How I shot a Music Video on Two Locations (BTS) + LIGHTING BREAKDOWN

This particular artist don't normally want to feature people on his tracks, let alone have other subjects like a model perform in his music videos but I tried to convince them to use one and I think it pretty much worked well because it the the lyrics of the track even though wasn't really revolving
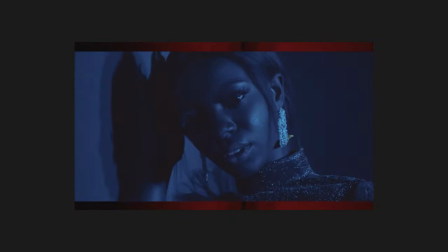around the model we still had some nice scenes with a model dancing in front of the camera in a blue lit space we maintained the same space but we had to remove all these frames to give that look of another space even though we shot in that same space alright So the model wore green outfits, but because of the blue cast, you couldn't really, you know, perceive the green of the clothing.
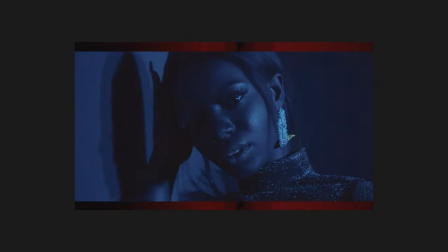But it still looked well because it had these reflective threads across it all.
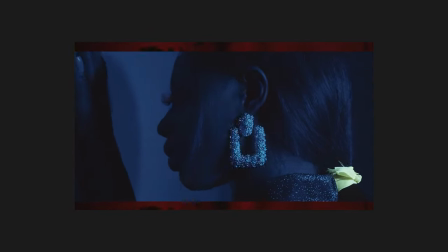And I think it had a lace kind of pattern in front of it. So the laces in pattern had these reflective properties. And so they reflected back in the whole blue light. and also with the
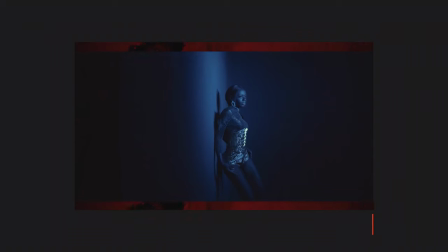makeup and everything that was glossy especially with the lips with the eyeshadow
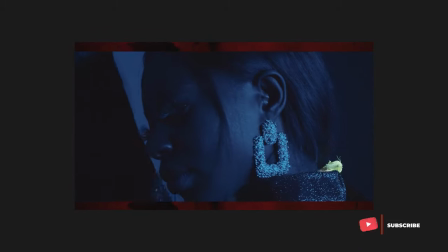as they call it on the eyelids okay um really worked so well in the whole
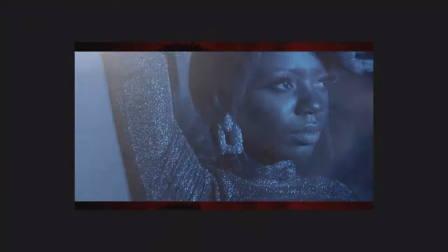shot and i got some close-ups to really accentuate the features of the model because this model is gorgeous and and it really worked so well in the whole scene so the last thing that i'm going to talk about is the artist this is what i'm going to talk about just before the lighting breakdown and the artist at least had yet another performance with. I didn't really necessarily use so much of these shots in the final cut because I felt that too much of the same space had been used and so I had to change it anyway. So I shot with yet another color separation. This time I used red instead of orange but maintained my blue cast against the wall and it really pretty much worked well for the scene I'm not saying that it wasn't the best of the best but I felt that I had used the same space for over and over again for three different people or three different characters and so for the final cut I was thinking about you know using for the most part what I shot in the mall parking area other than using so much of the studio space for this artist because he was a subject in a mall in a mall parking area
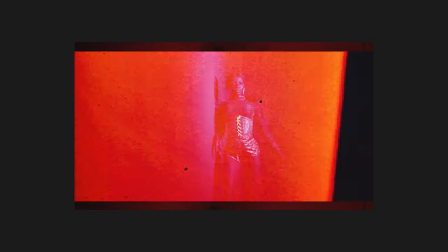and that was just about that and so that end the description or the explanation of how I shot this music video entirely and let's get on to the lighting breakdown so that we understand how each and everything on set got interacted with or by the lighting that I placed in the set or on set so let's get right into it without much ado and let's see how best we can understand in a lighting breakdown with some arrows so we see in stills how the lights worked let's get right into it Alright,
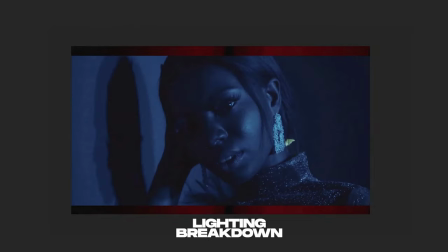so let's begin with this image where we have this model, alright? You'll notice readily that everywhere looks blue. The background,
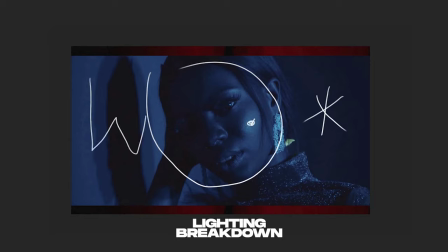her skin, as well as here, also part of the background as well also looks very blue. Okay, so the light is actually coming from this direction, okay that's why you see that this part of her face looks very very
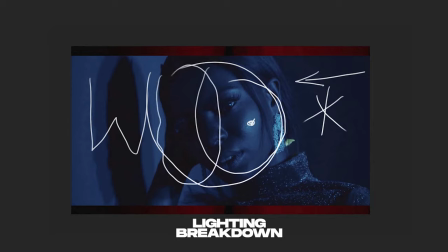bright than as compared to this side of her face okay so the light is coming from the right hand side towards the left and because the type of light that I use is kind of diffused and was quite close to the subject it made it look soft and the fall off from the highlights to the
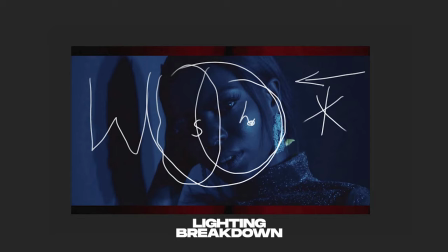shadows aren't so precise but there's a little bit of graduation from the highlights to the shadows and that's how I got this particular shot.
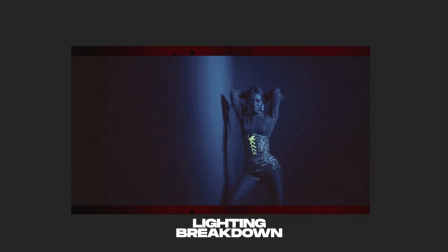Moving on to the next shot is of the same model in the same space at this time around we have a wider field of view and that's because of some variations in the shots that I wanted to achieve.